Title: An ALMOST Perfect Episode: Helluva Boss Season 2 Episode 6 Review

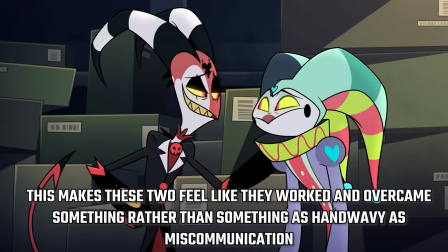(12:23)
So rather than having a rapid series of reveals in a second reconciliation,
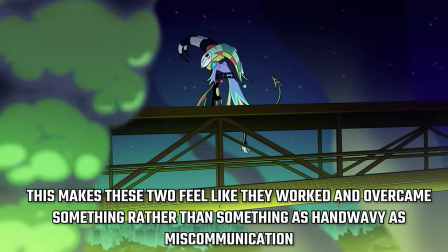(12:26)
you can instead maximize the impact of having an already great moment, and just doubling it up, rather than splitting focus with two different scenes.
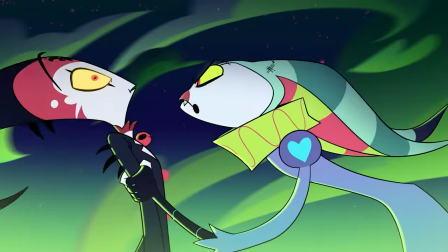(12:33)
I really still like the moments on their own. Again, everyone here is killing it with their performances.
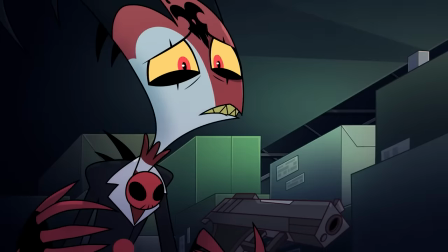(12:38)
This is probably the best Hell of a Boss episode this season. I just think that there are some slight tweaks that they might have been able to make to make the story slap just a little bit harder.
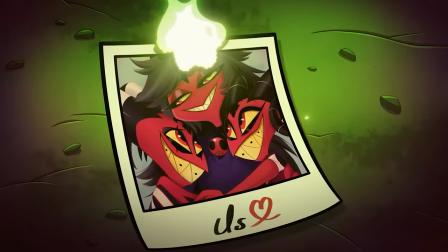(12:46)
Also, something that I do question, the episode implies that the fire Blitz started may have also killed his mom or ruined his relationship with his family.
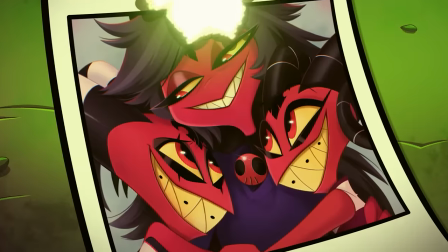(12:52) You have no idea what I lost in that fire.
Which, Fizz grew up with Blitz.
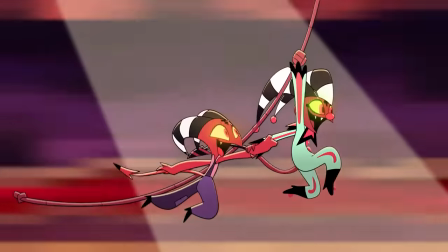(13:01)
He lived at the circus.
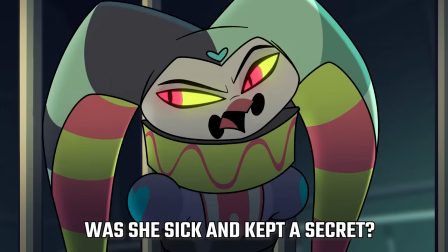(13:02)
I feel like he should know if Blitz's mom was there and also died that day, making the whole line feel like it's more of Blitz just being vague for the audience's sake than Fizz's.
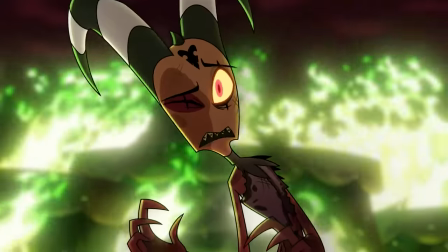(13:11)
Also, yes, this is the story of how Blitz got that scar on his face, with the hellfire explosion being spectacular and the visual of Fizz's charred body being haunting.
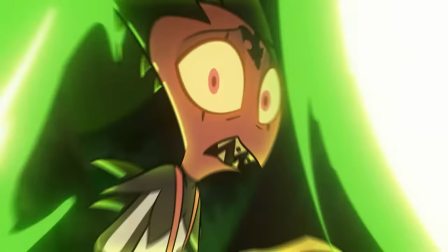(13:19)
I especially love how they always cut the explosion with their eyes to convey just this was the last thing they saw before they got hit by the explosion.
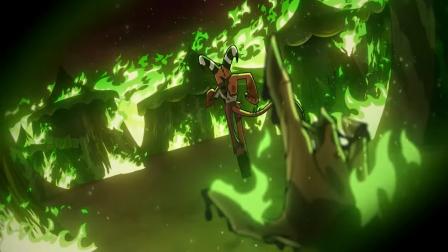(13:25)
Which, and just to make this clear, apparently fire on Earth doesn't affect demons, but this fire being green makes it something else entirely, and it is possible to burn imps.
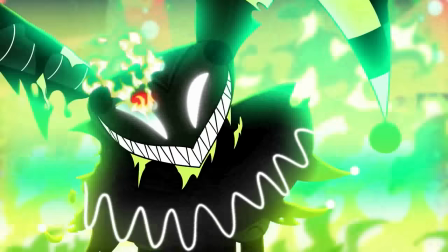(13:34)
Also, in a fucked up sort of way, Blitz beat Robot Fizz in the same way he cooked the original.
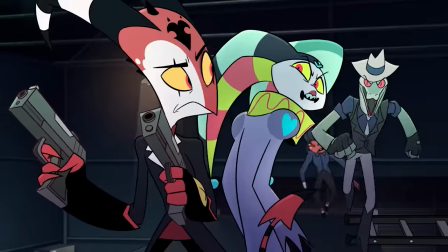(13:38)
But for all the gripes I have about how the show structured the Fizz and Blitz resolution, I do think though that seeing Blitz and Fizz work together and talk about how they've moved past the accident,
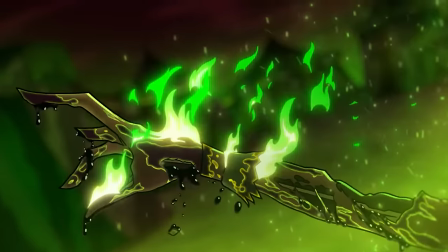(13:47)
I think that was really good. For all the absolute body horror that happened to Fizz, he's emotionally mature enough to recognize that he... won at life.
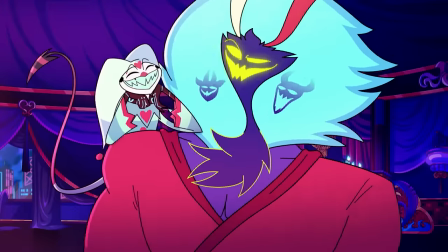(13:55)
He's a superstar, he's rich, with a partner that loves and cherishes him. Sure, the explosion that Blitz accidentally caused was life-altering,
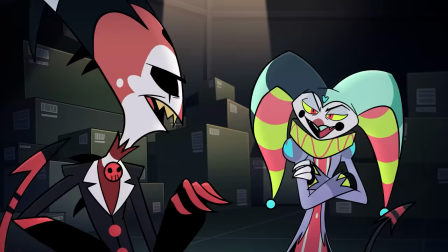(14:01)
but Fizz was still able to pick up the pieces of his life afterwards, which is a smart way to decompress all the tension the two have been imagining was between them,
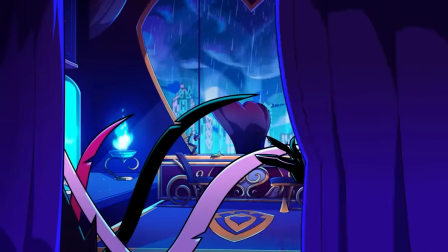(14:08)
while also hinting to Blitz what he could have if he just finally talked to Stolus about what he wants in their relationship.
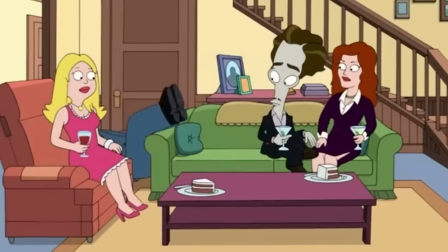(14:14)
Also, I can't not talk about it. Ozzy is...
So jealous!
Sin of lust, and everyone knows exactly what they're doing.
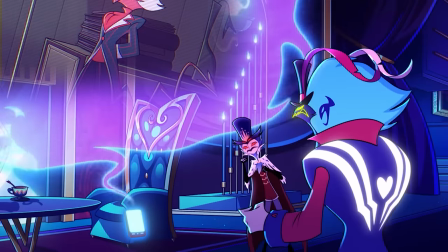(14:23)
I was a little bit disappointed when we didn't see Oz go absolutely apeshit when Krim tried to threaten Fizz's life,
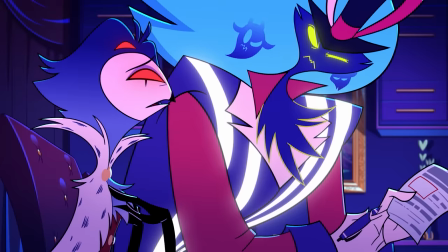(14:28)
but him being paired up with Stolas was comedy gold, while also keeping Oz from fixing all the story's problems.
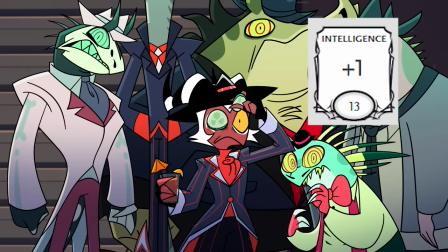(14:34)
Also yeah, I think we can officially drop Crimson's intelligence score by a few, by a lot of points.
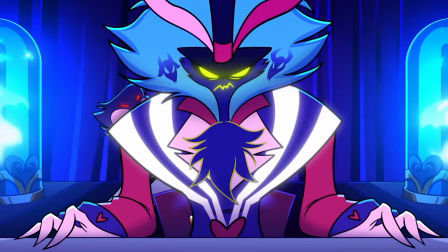(14:40)
As it's one thing for Chaz's role in Nat 20 to convince Crim he's rich, but for Crim to blackmail the King of Lust, one of the seven deadly sins.
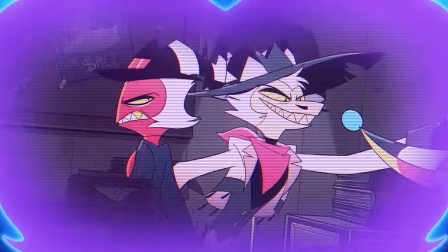(14:48)
And to show his fucking face in a video call, this man might be a cold-blooded shark, but he's not as sharp as he thinks he is.
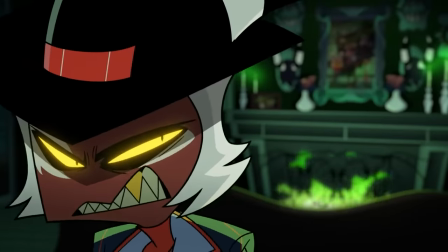(14:56)
Which is kind of fitting for a mob boss who is too dumb and poor to get into white-collar crime.
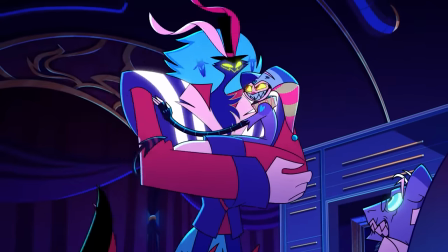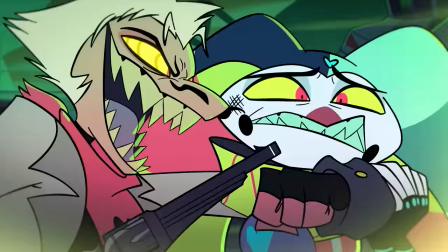(15:07)
Overall, I really liked this episode, and I loved everything that it brought to the table.
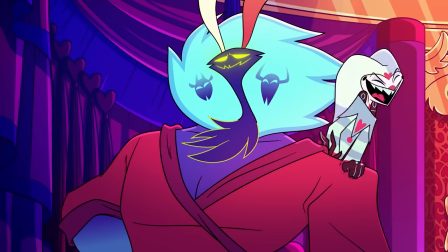(15:12)
More than just appealing to my personal biases, I think this episode of Hell of a Boss is it at its most comfortable.
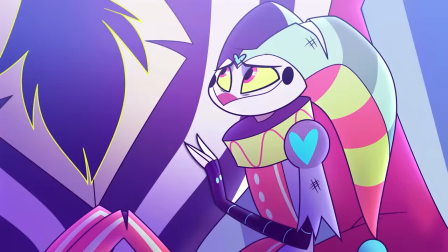(15:17)
Sure, there are some areas where I think it could have been improved. I feel like Fizz could have been given a bigger arc here than just forgiving Bliss for what happened.
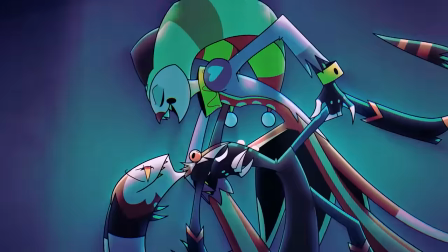(15:23)
But overall, what it did well, it did really well, even if I do have some nitpicks about how it could have been done better.
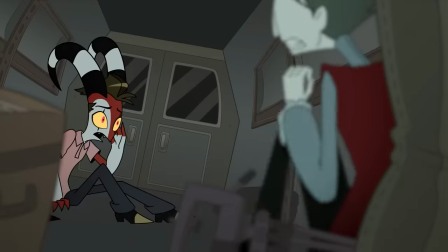(15:29)
But after a season filled with great ideas and good moments, but some eh execution, this has been the episode that feels like the most complete version of itself.
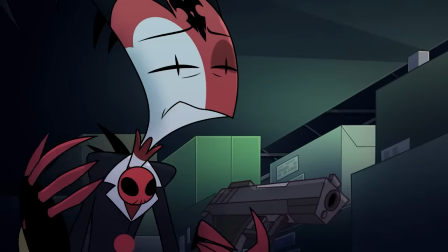(15:36)
Having jokes, petty nonsense, villains, and furries, with the heart of the story resting on the unresolved trauma that ruins us when we don't talk about it.
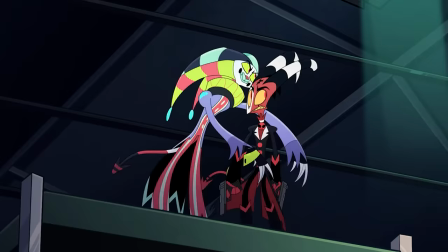(15:43)
This episode revels in everything that Hell of a Lost loves to do, and I personally just can't help but love watching it work.
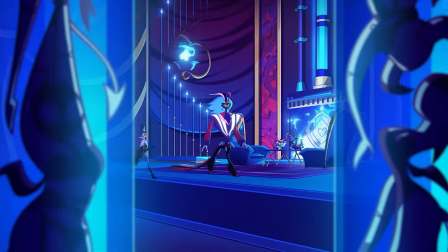(15:49)
Thank you all for watching, this has been Sarcastic Chorus. Stay tuned and subscribe to be kept up to date on all the metric shit ton of shipping videos I'm gonna make out of this one.
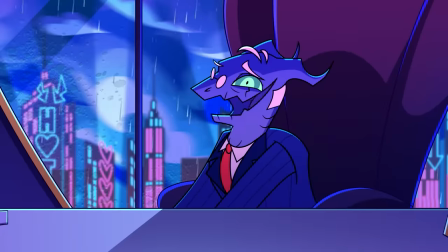(15:58)
As Fizz ex-Ozzy, I expected that. But I was not ready for Blitz to come out with a love letter and flower for Fizz.
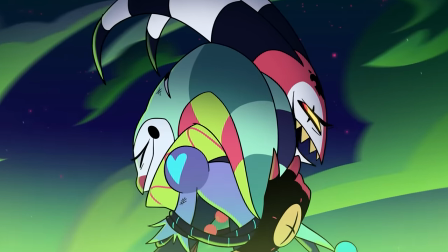(16:05)
That changes a whole lot of things.